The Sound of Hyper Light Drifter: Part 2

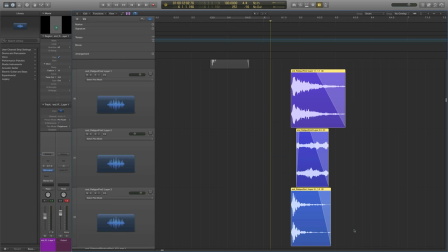And I also created a second variation of the fire effect.
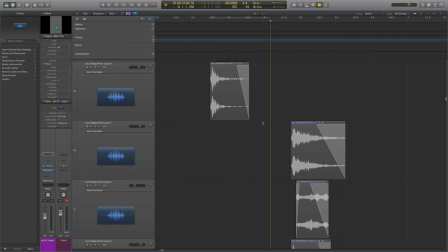So when you're firing a gun a whole bunch of times, you don't want to hear the same sound effect over and over and over again.
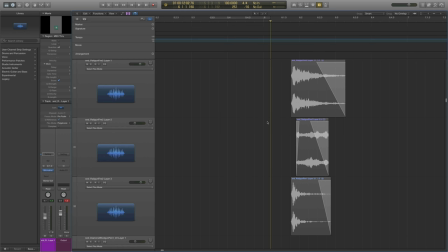So I just made a different variation of the same sound effect. So I'll just play the layers individually again. similar idea of indoors lights being recorded whole bunch of impacts recording weird humming
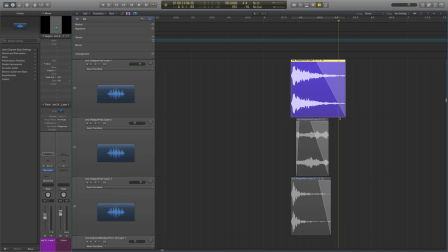my speakers hum when i set my hard drives too close to them so i record that all sorts of good stuff second layer again a similar electricy buzz and at this point i can't even remember where i initially recorded some of these sound effects,
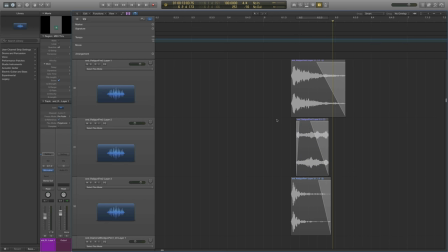but I do go out field recording quite often, and if you watch my part one of this video series you'll see that I'm using a wire recorder to record all these sound effects so it sounds distorted and kind of strange. And lastly our third layer.
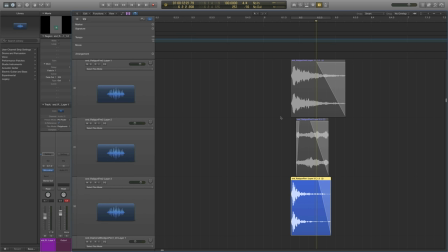Again a bassy punch, and that really helps make the gun sound a lot more menacing and a lot more powerful. So I'm just going to play all these together for you. So now we have two variations on the same sound, so I'll just play these back-to-back for you.
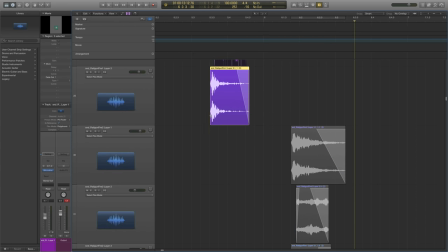Let's play this one. You can hear the differences, but it's not so gigantic that you wouldn't be able to tell it's from the same gun.
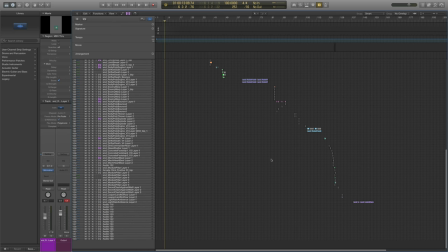Now, lastly, I'm going to show you... Actually, I'll show you two more effects. I will show you the enemy warp sound effect here.
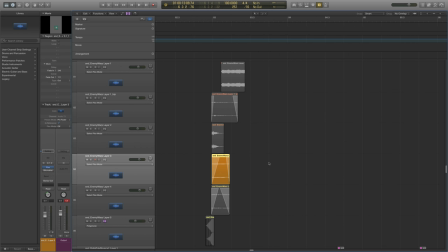So let's zoom in on that. And here's the interesting thing, and this happens a lot in video game and film sound design. so initially we wanted to or i started making this as a enemy warping in sound effect the sound effect that plays when enemies kind of appear or
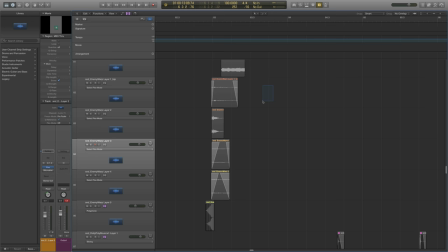teleport into the scene but instead it actually turned out that we liked it a lot more as a level up sound so that kind of worked out it was strange that um it got repurposed but that's really really common these repurposing of sound effects happen all the
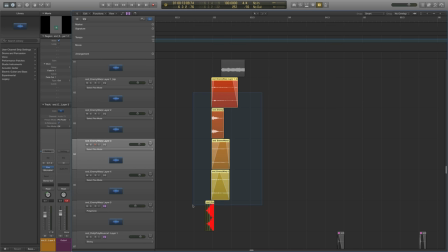time where you think you know what this would actually work better somewhere else and that's what happened here we're using it as a level up sound in this case now this is all subject to change you may hear none of these sound effects in the final version of the game we're always iterating we're always working to make it
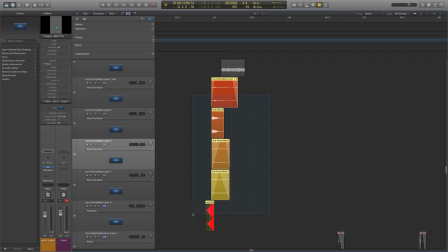as good as humanly possible but i'll play what i have for you here so this is the enemy warp in sound effect then change to the level up effect now
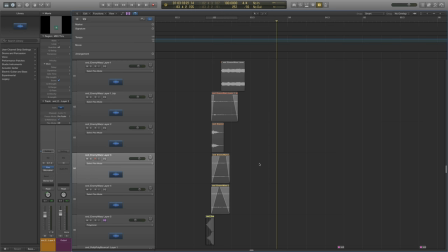there are our five layers associated with this sound effect so i'll go over them again really quickly.
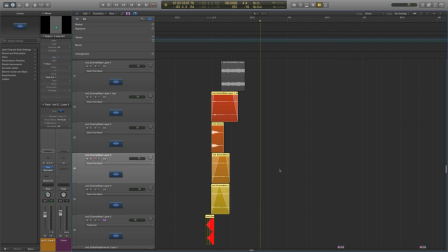So there's a lot going on here but it's built up of very very simple elements that come together and have a nice impactful sound.
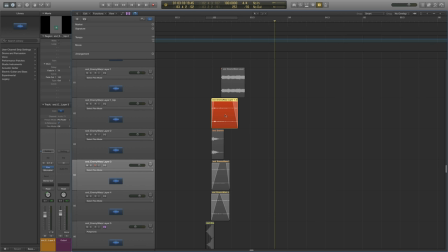So this layer in is probably the most interesting, this simple little metallic twinging sound we have here. Kind of a bell, sci-fi bell sort of sound. This actually comes from this sound effect that I modified.
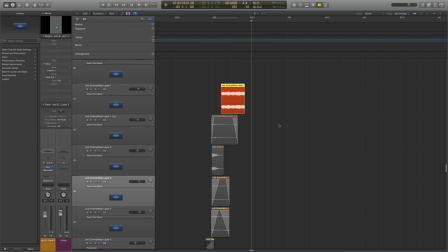So I took this effect that I'm highlighting here and modified it so it sounds like this. Now what this was originally is a friend and I took one of my microphones, hooked it up to a stethoscope through a hose spigot, which is super fun to do, and processed it into what you hear here.